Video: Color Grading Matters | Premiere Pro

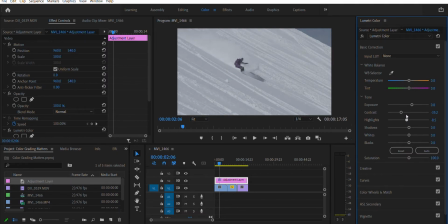248s
Let's reduce a little bit of the highlights, maybe raise the whites a tiny bit. Shadows can go down a lot, and then blacks. If you can see what this does to the blacks, so there is going to be black in the shadows, black in his outfit, the snowboard, and in the sky.
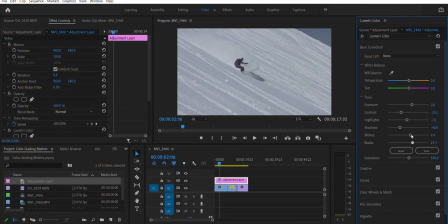266s
But basically what this does, if you raise it a little bit, it kind of gives it a hazy look, almost like that faded film, and we'll reduce the saturation. And then here in creative tab, you have the same kind of deal.
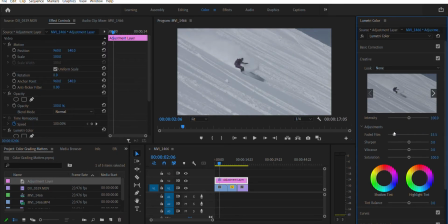279s
You have your faded film, but this is going to fade everything, not just the blacks. So let's go ahead and kind of go a little overboard with that, 43-ish.
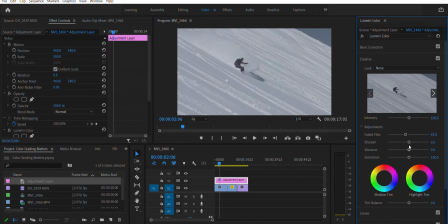294s
We don't need to sharpen it a whole lot. We're not shooting, it's at 1080p everything was pretty well in focus. We don't need to over sharpen it, otherwise it's just gonna look too digital. I like having colors be really bright.
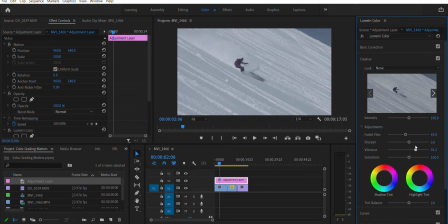310s
So the vibrance is important to kind of raise, and then your saturation you can kind of lower a little bit again.
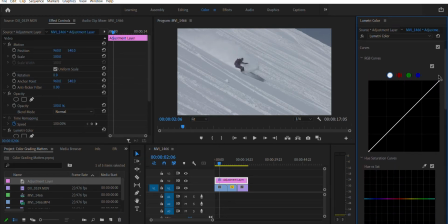318s
Let's go to the curves tab. Now there's 2 points for your highlights and your shadows, and then you can create more points as needed, but I'm gonna lower the highlights, raise the shadows, so you get a little, again, at that faded film effect.
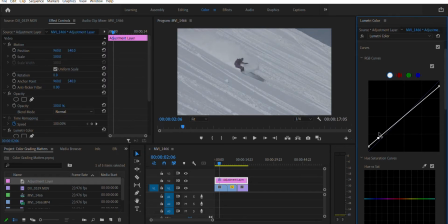336s
Then you're gonna lower the darks a tiny bit, raise the lights a tiny bit. So you're still getting a little bit of an S, it's just not as exaggerated. Now for hue versus saturation, hue versus hue, we can use that
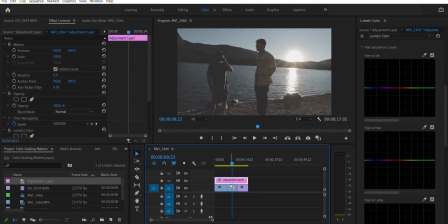354s
individually on these next 2 clips, and I'll show you what I'm talking about.
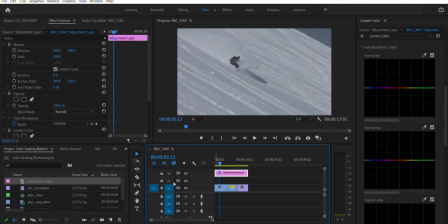359s
But let's go ahead, we'll create 2 new adjustment layers just so I can kind of show you what it looks like with and without it.
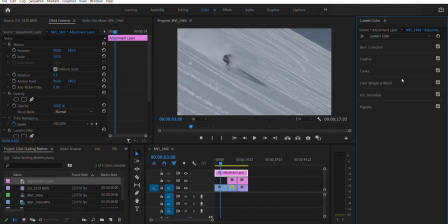373s
All right, so the color wheels, we can mess around with this if you want. So basically midtones, you have your shadows and your highlights. Typically you want to do what the opposite is. For shadows, you know, typically that's going to be darker in the purples and blues
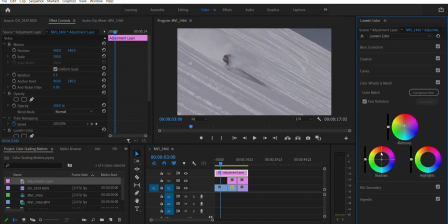393s
in real time, but we want it to have a little bit more range. So we're going to go on the warmer side. Highlights can go on the cooler side. And then midtones can go in the range of what you're feeling. If you want it to be a little bit more blue or cooler, you can go in that range,
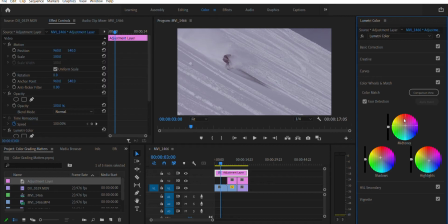412s
or if you want to stay in the warm range, I would typically stay around where the shadows are. So I'm going to go slightly to the red, and then the shadows a little bit more to the yellow. And I'm going to raise the shadows, lower the midtones, and lower the highlights.
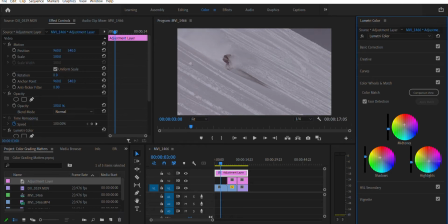430s
And the highlights I'm going to have in that cyan area to keep it a little cooler. And we can go up here as well and mess around with the temperature. I'm going to keep it relatively cool because of the
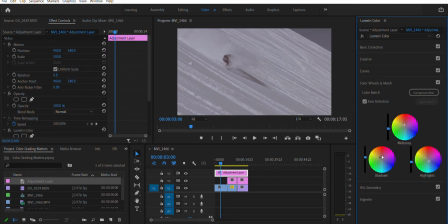446s
shadows being warm and the midtones being warm, this is going to automatically be pretty warm. So, and then we can always do a little vignetting, not too much, and feather. And so this is kind of what it comes out to be.
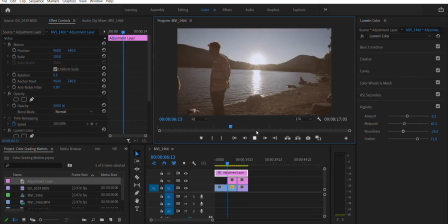467s
Kind of dreamy, not super oversaturated. Same thing here. It's a little hazy, not a ton of color.
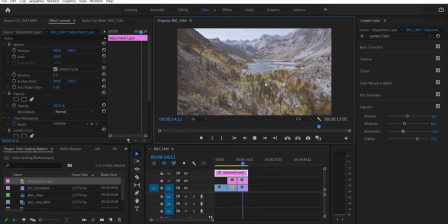474s
And then same thing for the drone footage. It's a little overexposed at the beginning, but still kind of dreamy.
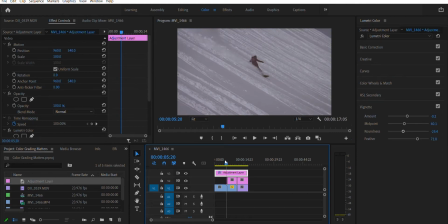483s
So why don't we mess around here? We'll take off these, off that.
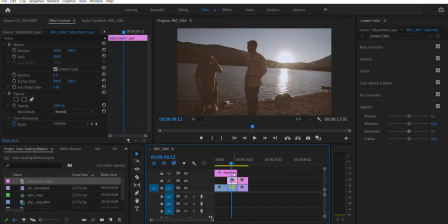491s
We'll leave that, and then why don't we mess around here with our curve, our hue versus saturation.
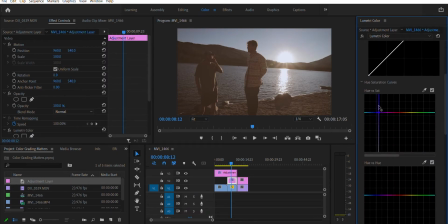498s
So basically what this is going to do is, depending on where you place your point, it's going to raise that color and hue. So play around with it. So obviously the higher you go, the more saturated everything is. The less you go, the less saturated.
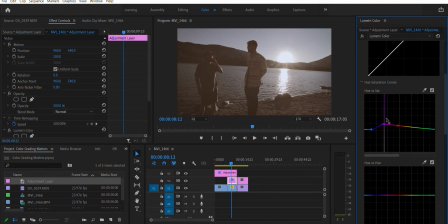517s
So I'm gonna kind of want like an autumny feel. So kind of warm. The cooler colors can kind of disappear a little. And then why don't we go down to this hue? Basically, you're going to go through this range of hue versus hue.
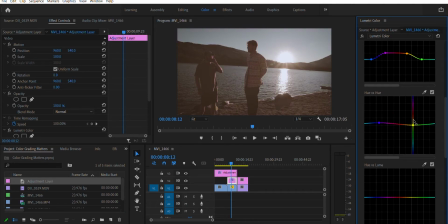536s
So I want it to be a little warm, and then bring it down a tiny bit, but I want stuff to stay kind of like in that autumny feel. And then your hue versus luma, that's basically your vibrance, how bright your colors are.
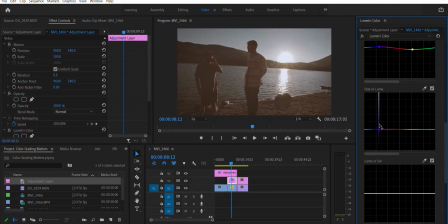551s
So I want it to be kind of dark, and then have the warm color here, let's say orange-ish, be pretty bright. Or you can always lower it so you don't have those sun flares. But I kind of like the flares. They look kind of cool. So we'll go ahead and raise that up.
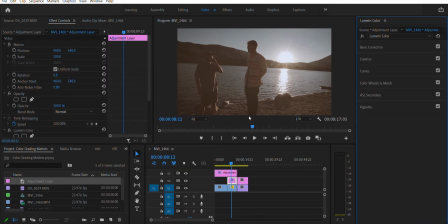571s
And so this is kind of what it looks like now. Slight difference, I guess, if you want to see what it looks like with and without. So this is with the top adjustment layer. This is with the bottom. Now, if we take it even further,
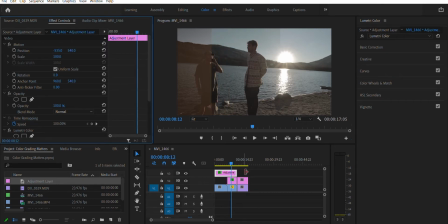591s
you can see a bit of a difference. So on the far left, you have both. you have both the the color wheel, or sorry, the curves with the color adjustments.
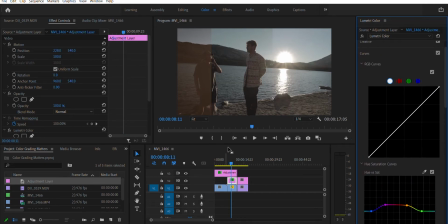607s
And then you have the top, which has all the adjustments that we did previously. And then in the middle, you have just the color adjusted, right? I mean, looking at it, it looks so crisp. It looks so nice.
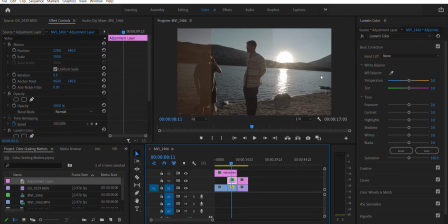626s
And then on the very, very right, you have that cine style, I guess, quote unquote, raw data. So it's still kind of hazy. It hasn't been touched yet. It looks great.
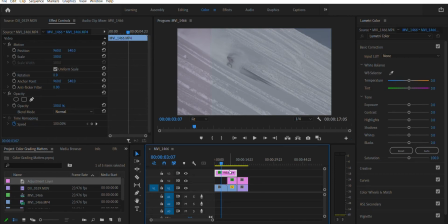640s
If we come over here, looking at this half and half, we can see what we've done to the footage. Now I can see it's a little purpley. Why don't we bring it down a tiny bit with the green? We don't want it to be vomity. We want it to
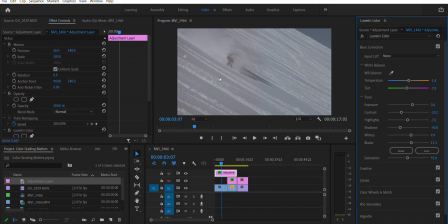660s
match a little bit more of the white, not so much the blue-green that's here. That's kind of what it looks like. So it's a little warmer on this side. All right, very nice.
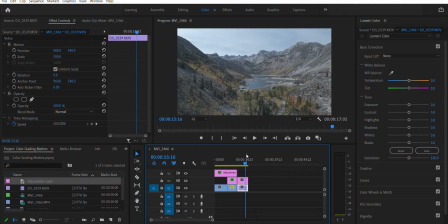674s
Okay, so here, there's no adjustments now.
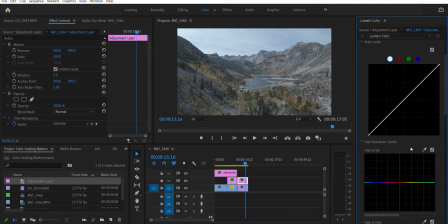680s
Why don't we go ahead and mess around with the color? So this is where color is going to be huge. Like if we raise that all the way up, see how saturated it is. If we lower it and kind of do, again, more of an autumn feel,
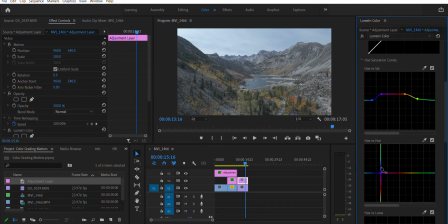698s
can go kind of like that. Lower it just a tiny bit so we still get some of the greens from the pines and green from the aspens that haven't changed color. And then we're going to do the same thing with the vibrance.
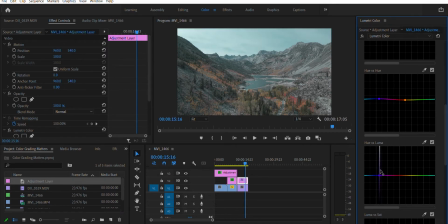712s
So on the cooler side, we're going to lower that a little, and then on the warm side, raise that up so those yellows, oranges, and reds pop. And then we can keep coming down here. So again, this is going to be more saturation and even more saturation.
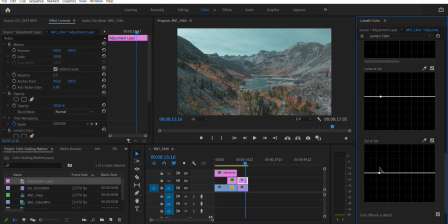731s
Now we don't want to do too much saturation. It's not going to be super ideal.